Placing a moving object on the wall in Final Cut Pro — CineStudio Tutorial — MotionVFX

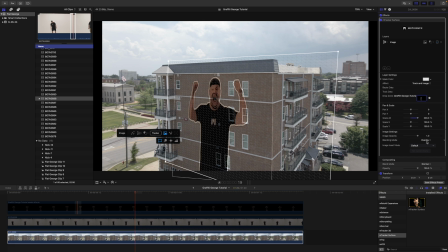(7:35)
In this particular situation I actually feel like leaving it at normal and then maybe bringing the opacity down just a little bit looks pretty good we can come into these different effects here and we can
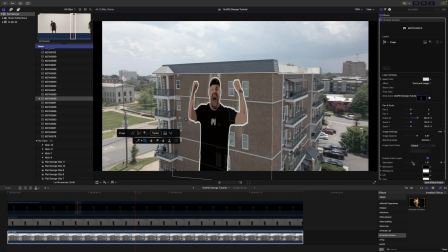(7:52)
modify our levels so i'm going to saturate that a pretty good bit again because we're trying to make it look like paint we can lift the shadows a bit let's add a bit of blur the intensity is a little too strong by default so we will bring that down we can add motion blur because we know this
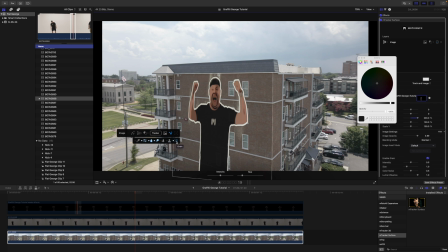(8:12)
shot is moving and i'm going to add some grain and this grain i turned up a pretty good bit because again i really want there to be a lot of noise animating because it essentially looks like it's different takes that maybe the artist that painted me on there had done and so there are
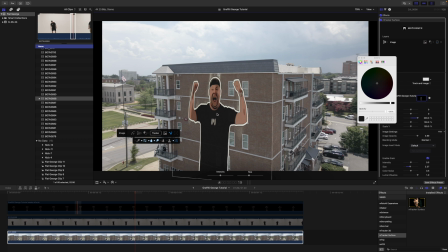(8:31)
some inconsistencies between each frame and that is what I was going
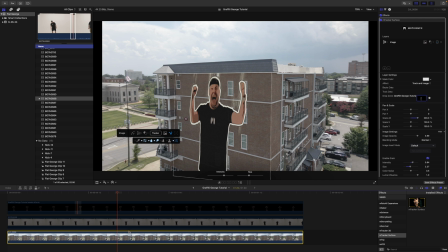(8:36)
for. All right so now we can get back into Emerito AI. So I'm going to duplicate this clip by holding option click and drag up
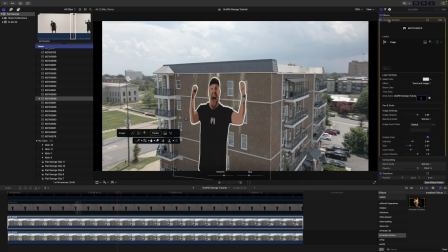(8:46)
and I'm going to delete the mTracker surface layer off of this top clip. Let's go back to Emerito AI, apply this clip we will change our precision from fast to accurate and we can use our magic wand tool
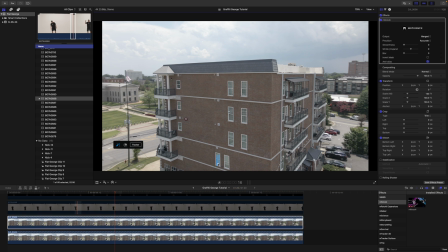(9:04)
and we can just start selecting these different areas that we know we want to be over top of or in front of the graffiti such as the windows and the borders and such
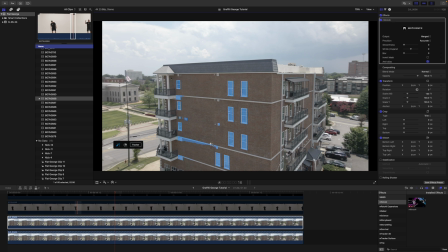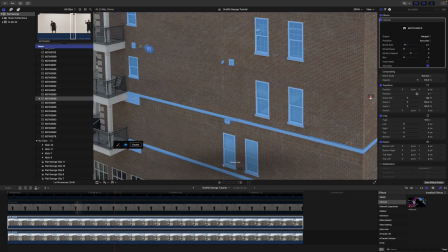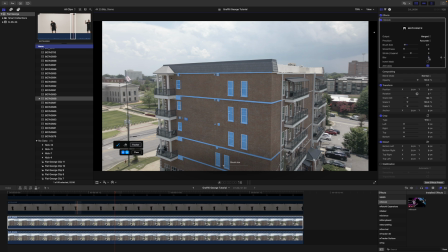(9:32)
now that that is done we can come over i can make some very slight adjustments to my blur and let's go ahead and change that to mask video and now you can see that we have that shot sort
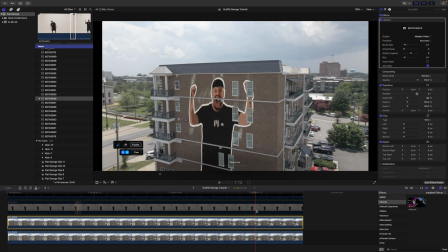(9:49)
of underneath those areas and it looks like graffiti has been applied really nice